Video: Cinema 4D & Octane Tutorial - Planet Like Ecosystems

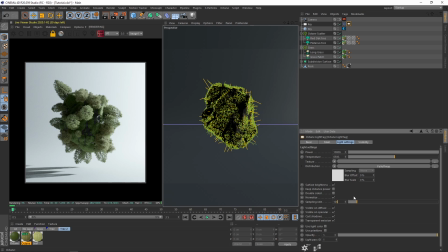The next thing I would do is put our sampling rate up, and we'll jump into that F2 view from earlier.
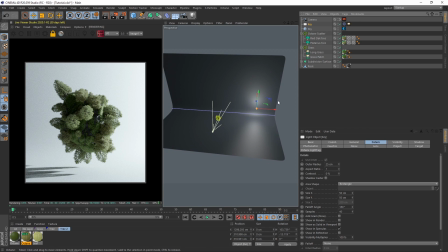I am indeed going to put in another light.
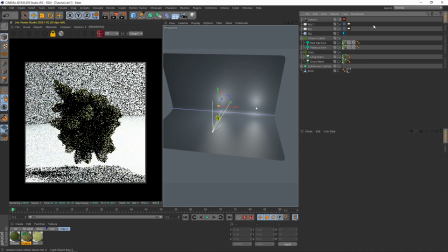Now this light, right above right now, I'm going to bring down the strength to 1000,
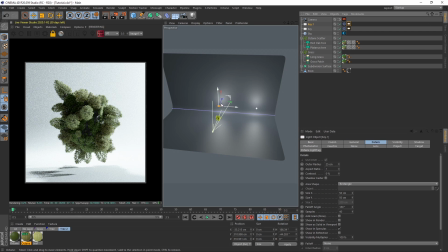I'm gonna make him a bit bigger.
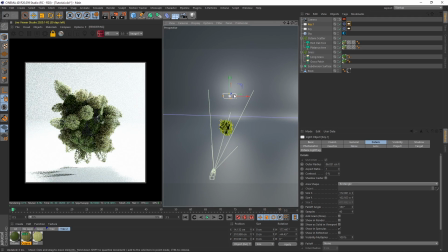So I kind of want him to be a bit more of a field light. I'm gonna find a good spot for him.
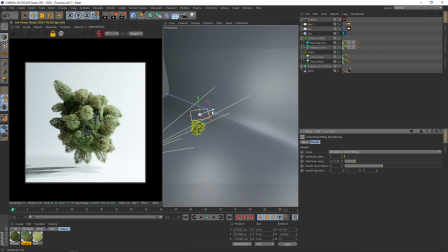Now I can bring down the strength just to see what spot he suits.
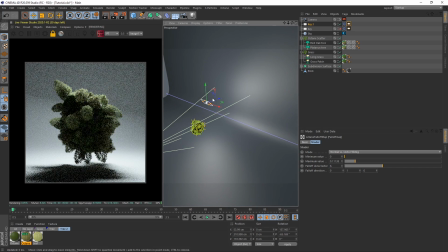We can even turn off the first light again just to see where he may belong.
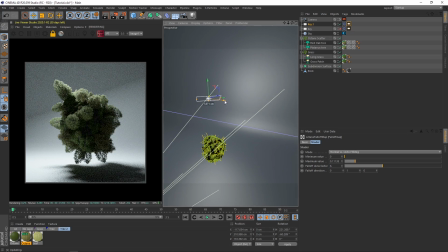I think somewhere in the back here will look good.
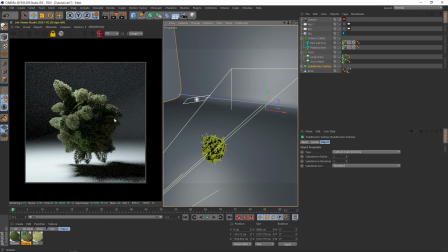And we can always shove away the background here so he's not really causing any disruptions with that.
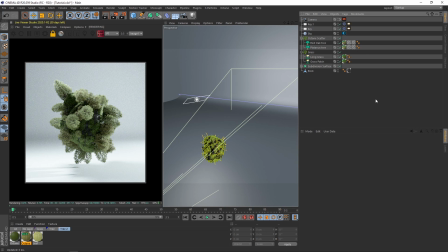And then we bring back on that fill light and everything's kind of back to normal. And you can see here, we're kind of filling in that side now through this light, which looks pretty cool.
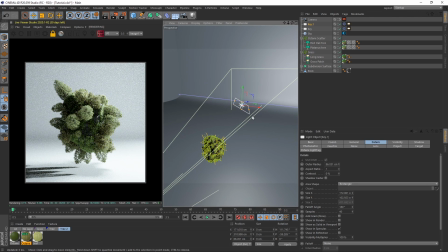I don't know how much I want to keep that. Maybe I just want to emphasize the light on this trees that this further away key light can't punch into. By just placing a softer light closer, it adds to that light. So you're using two lights as one light.
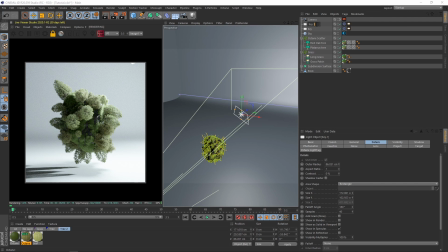It's just kind of different stages of that light. So then we could call this fill.
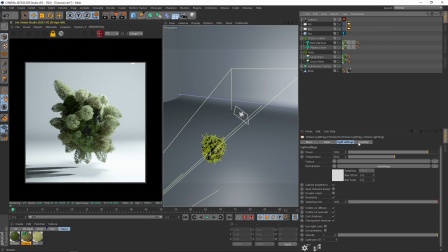And you know what we can do at this point? Well, we can turn it off because we can see him there. So I just want to turn him off and we'll save. And I think at this point, your scene starting to look good. You don't want to keep messing with those similar things. And the kind of same parameters we've messed with up to this point.
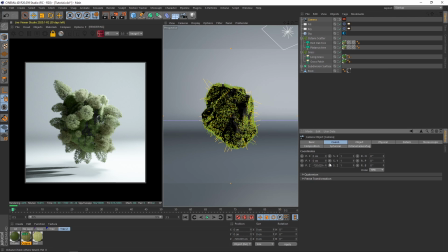So we can start messing with cameras. Now I mentioned in the intro about what I actually did with the camera.
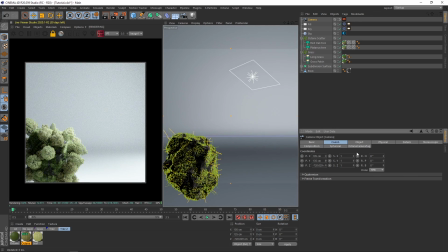It wasn't straight on. We were playing with perspective. How do we do that? Well, look.
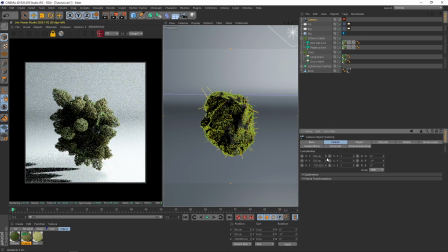You bring it over in the X. Bring it up in the Y. You're just going to point the camera down.
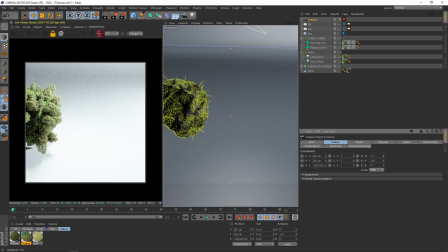You do it further. Bring it down. Move it over. Look at that.
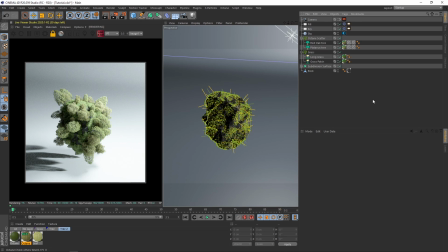It's awesome. I love that. It looks cool. Now, we're only at 70mm right now.
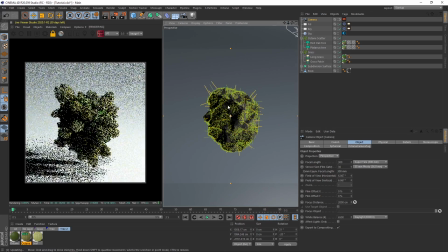I don't like that. So we're going to go to 200, 300, and we're going to back up. Now what this does is that messes with the perspective.
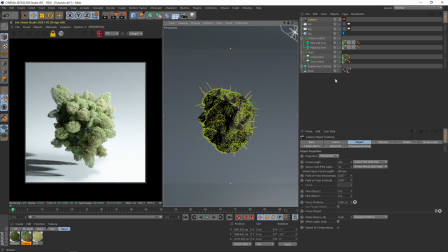Everything feels flatter now. Everything feels closer. And again, that's an effect I like a lot.
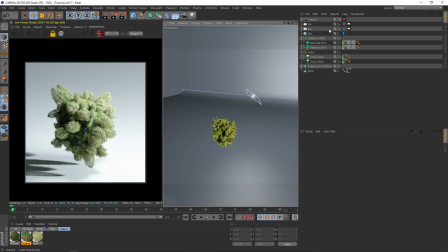Now the lighting feels too flat for me right now.
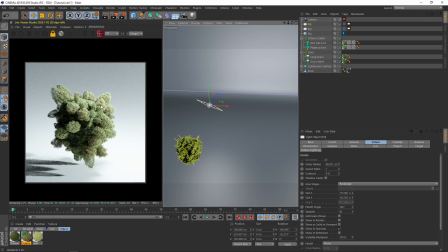So I'm going to back that light up just kind of around the back a little bit more, and I'm going to make him thinner,
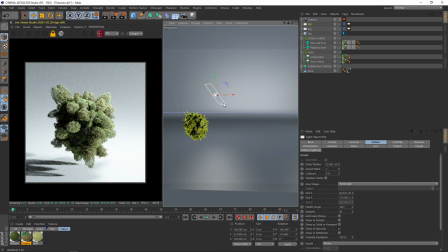more of a strip rather than that kind of wide field, just to make sure that shadow around the back is still kind of coexisting.
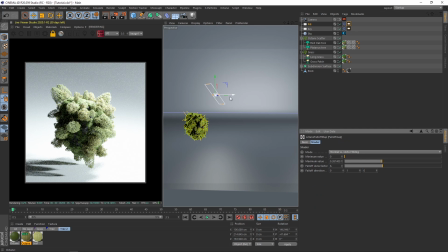Maybe start to mess with the brightness of it to see what happens.
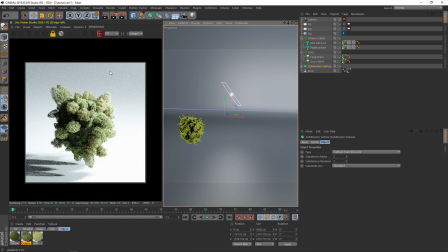I might bring in the background a little bit again, just because it's a little bit too dark up here, and I want it to kind of be perceived as one color.
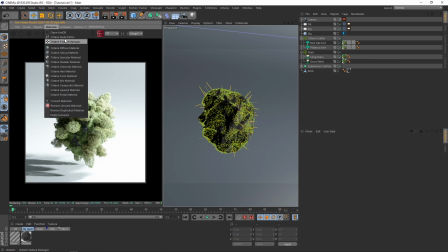Who knows? But what we're going to do is we're going to come back to no layer, and we'll put in a glossy material, or even a diffuse.
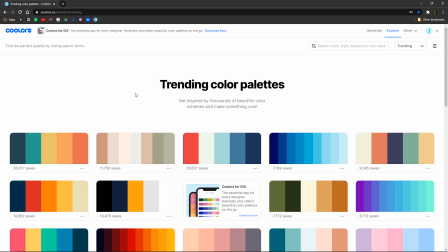Actually, we'll change that to diffuse. And I'm just going to pop in this website here. I used this in my previous tutorial.
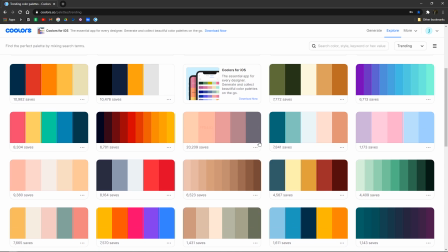It's a brilliant resource for getting color palettes. Now I'm going to find a color that I feel goes with this.
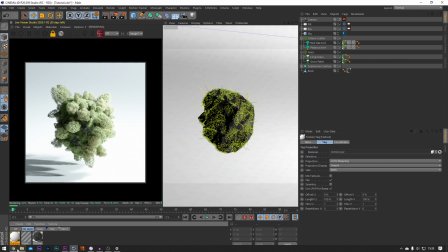And looking at it, I don't quite know what one I want to go for yet.
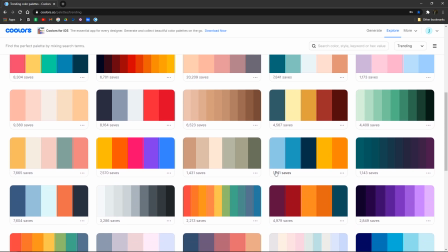But of course I'm going to stick to the kind of white look. Maybe I won't, maybe I'll go darker.
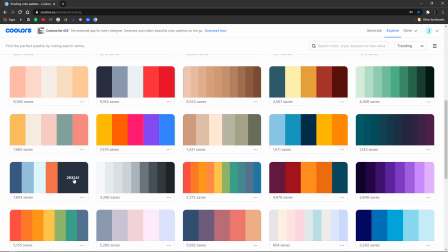And the beautiful thing about this resource here is, for example, we can just grab
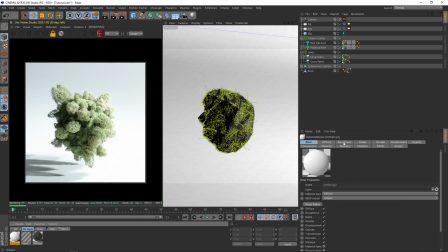343A40 and we can pop it in here and see how it looks.
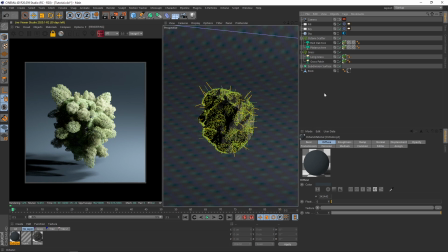And it looks pretty cool if you ask me. I like it. Now what I don't like is this bit's light and that bit's dark.
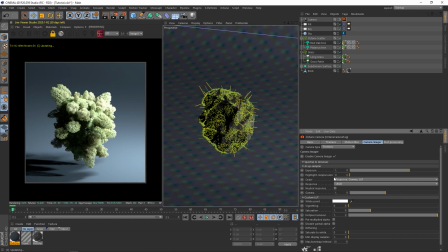I don't like that. Personally, I'm not big on that. Highlight compression again, doing some of the work.